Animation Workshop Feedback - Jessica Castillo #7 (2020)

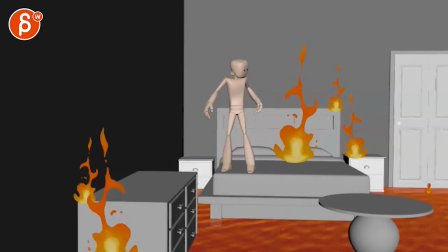(0:03)
Alrighty, new version for this. Let's watch this in full. There's no sound.
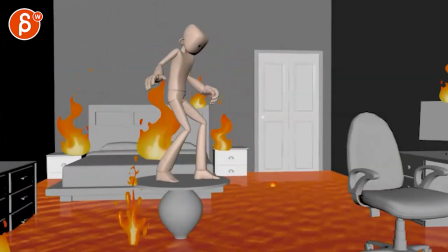(0:09)
We got lots of fires. Crack, crack, crack, crack, crack, crack. And then,
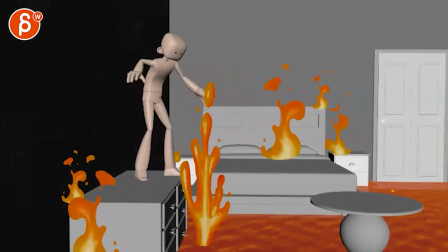(0:17)
the end. It's very cool. I like it. Right off the bat, I'm going to mention two things just because they were mentioned in the comments.
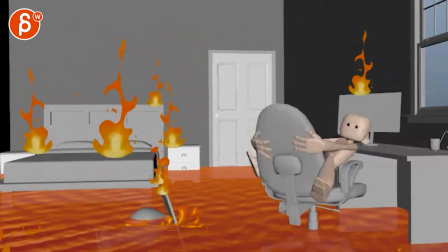(0:25)
And I do want to make sure that I acknowledge that people comment on the shots and stuff.
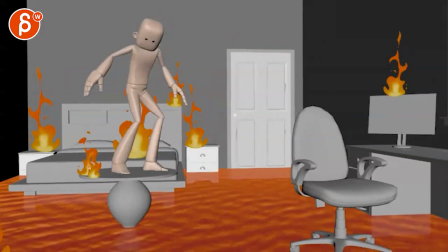(0:30)
So one of the things was that, actually, it's a longer note, but the first one someone was mentioning, as a male,
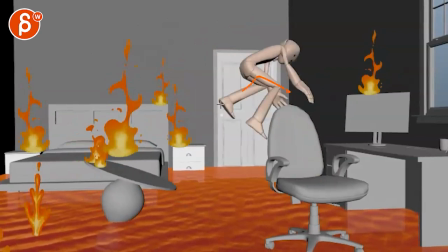(0:37)
it's very tricky to jump and spread your legs knowing that something's going to hit you between the legs.
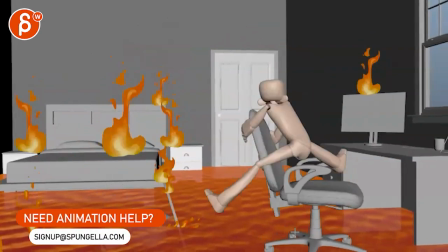(0:43)
I would agree that is very, very painful. But I like that you have an extended leg and then the slipping.
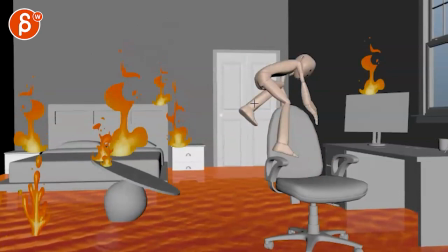(0:51)
I think what could be done is something where, even silhouette-wise, what is this leg doing here?
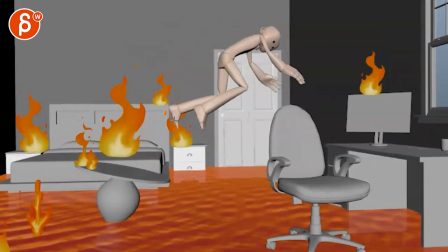(0:56)
It's a late one.
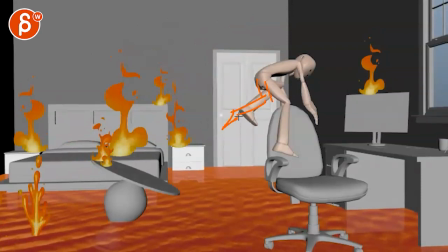(0:58)
Okay, maybe you could do something where we actually have that leg further back and then this one sooner into a stretched. Something where we feel like it's not, I'm not going to spread my legs to get this in between,
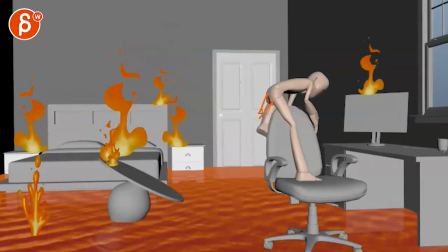(1:12)
but we're going to push that moment where that leg, again, might be dragging a lot more. That's a massive foot here. So you have a bit more of my scribbles here.
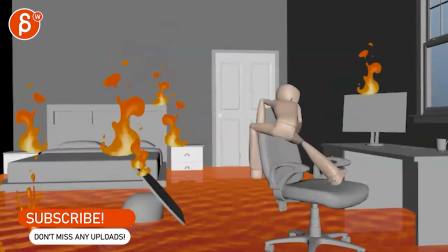(1:24)
That, and then because of that, that slip will then bring that leg over there.
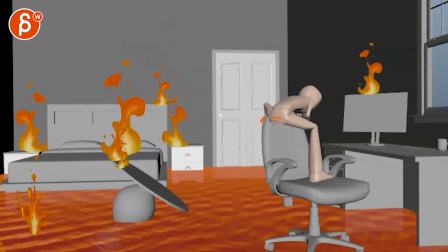(1:32)
And again, this could be, you might have to bring that root over maybe a little bit so it's not hugging this around. So it's still somewhat in a late position there, if that makes sense.
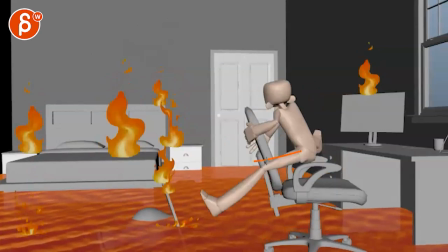(1:42)
And then boom, by the time you're here, that leg can end up there.
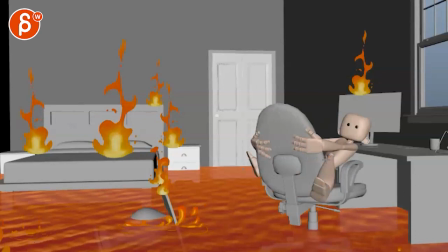(1:46)
And then you can end up maybe, and even help you with the silhouette a bit to bring that leg over a bit in front of that chair for something a bit more like that.
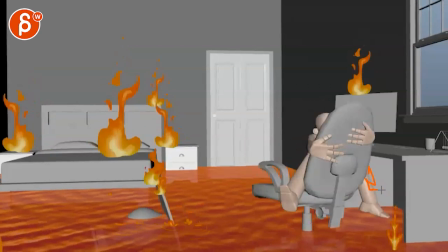(1:57)
And then you bring that leg up and then down into what you have here.
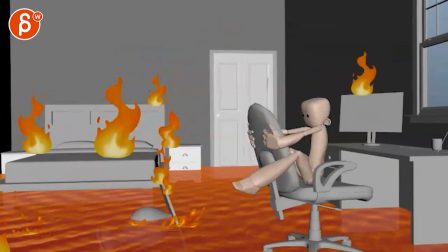(2:02)
I hope that makes sense. But I think that was a very valid point. And since I'm already here, watch out.
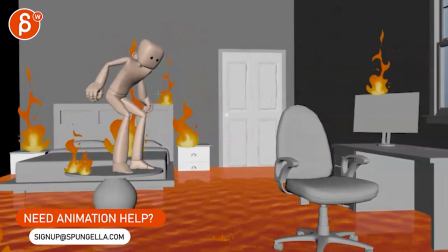(2:08)
That root jump is still a bit funky. There are a couple things here. I'm getting ahead of myself. But watch out. This is a little bit off balance here. I would lean him forward a bit more if that root is this far back.
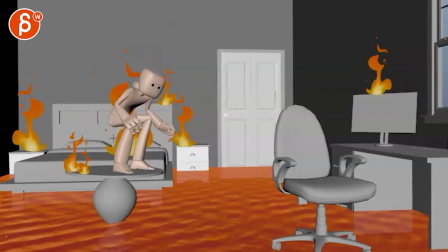(2:21)
Because right now you're almost in a chair sitting position. So the only thing that will get his root forward is a massive swing through his arms. But the arms are delayed. Like at this point, those arms would be here to really propel that forward. I think the easier solution is to not go as far with the root.
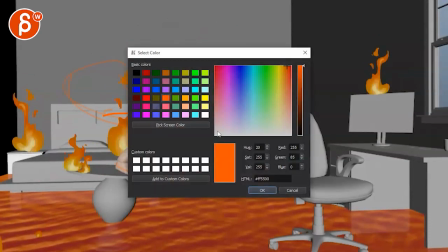(2:39)
Then if you look at, let me picky here, actually pick a different color so it stands out.
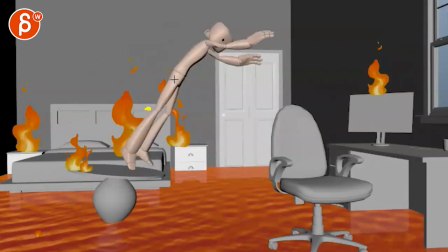(2:44)
If I'm gonna track that root
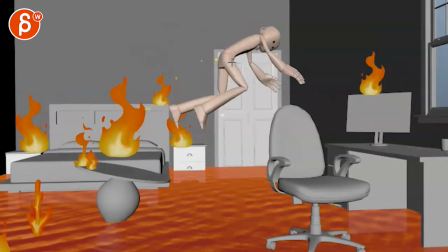(2:49)
something like here, just to see if I'm crazy or not, see what I'm seeing here.
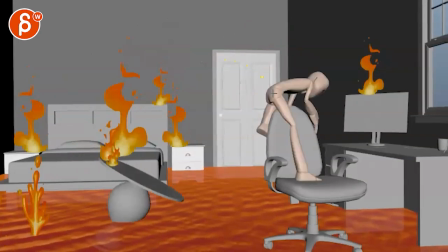(2:54)
I know it's a bit of a guess. I'm just gonna track somehow, trying to find that.
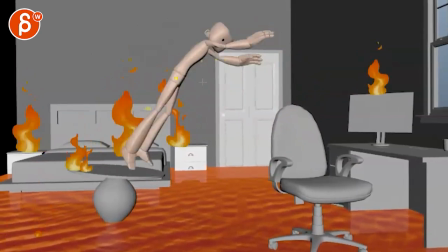(3:03)
So now if we go, you can see the spacing, that spacing gets very small here.
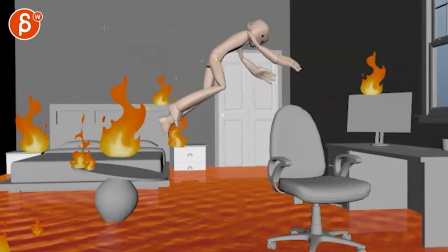(3:08)
So it's very big, small, and also a bit flat in its arc. So it feels like you want to go just a bit higher on that arc. I know it's tricky.
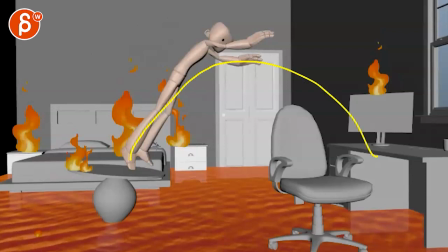(3:19)
And maybe one of the things you can do, well, like, you know, if that makes it too far, if you actually get trajectory where he would have to land, just don't go as high. Flatten that. It's almost like your Angry Birds and you have a projectile and you can see how that arc follows.
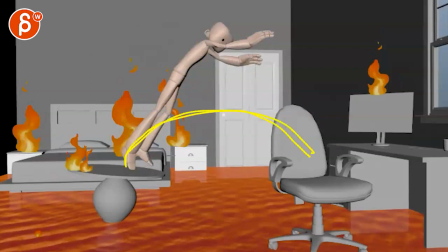(3:34)
Just don't go as high. Just go lower into that. So you can play also with that spacing a bit. I mean, yes, you want to shoot out slower and then accelerate because of the drop, but right now this is just a tad too slowy down and too flat in that.
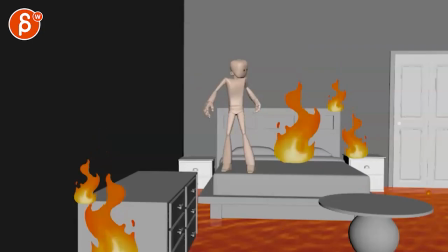(3:51)
Hope that makes sense. And the other note was, and I think, I don't know if you already thought about that, and I can't remember if I mentioned that before,
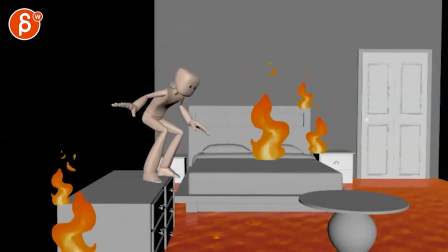(4:00)
but it feels like after this here, like starting here,
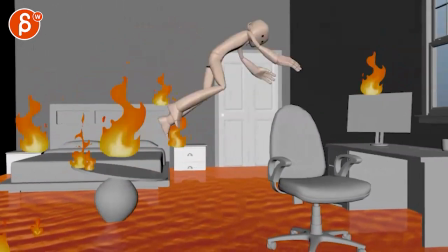(4:07)
there's a good level of, I guess I would say intensity and panic.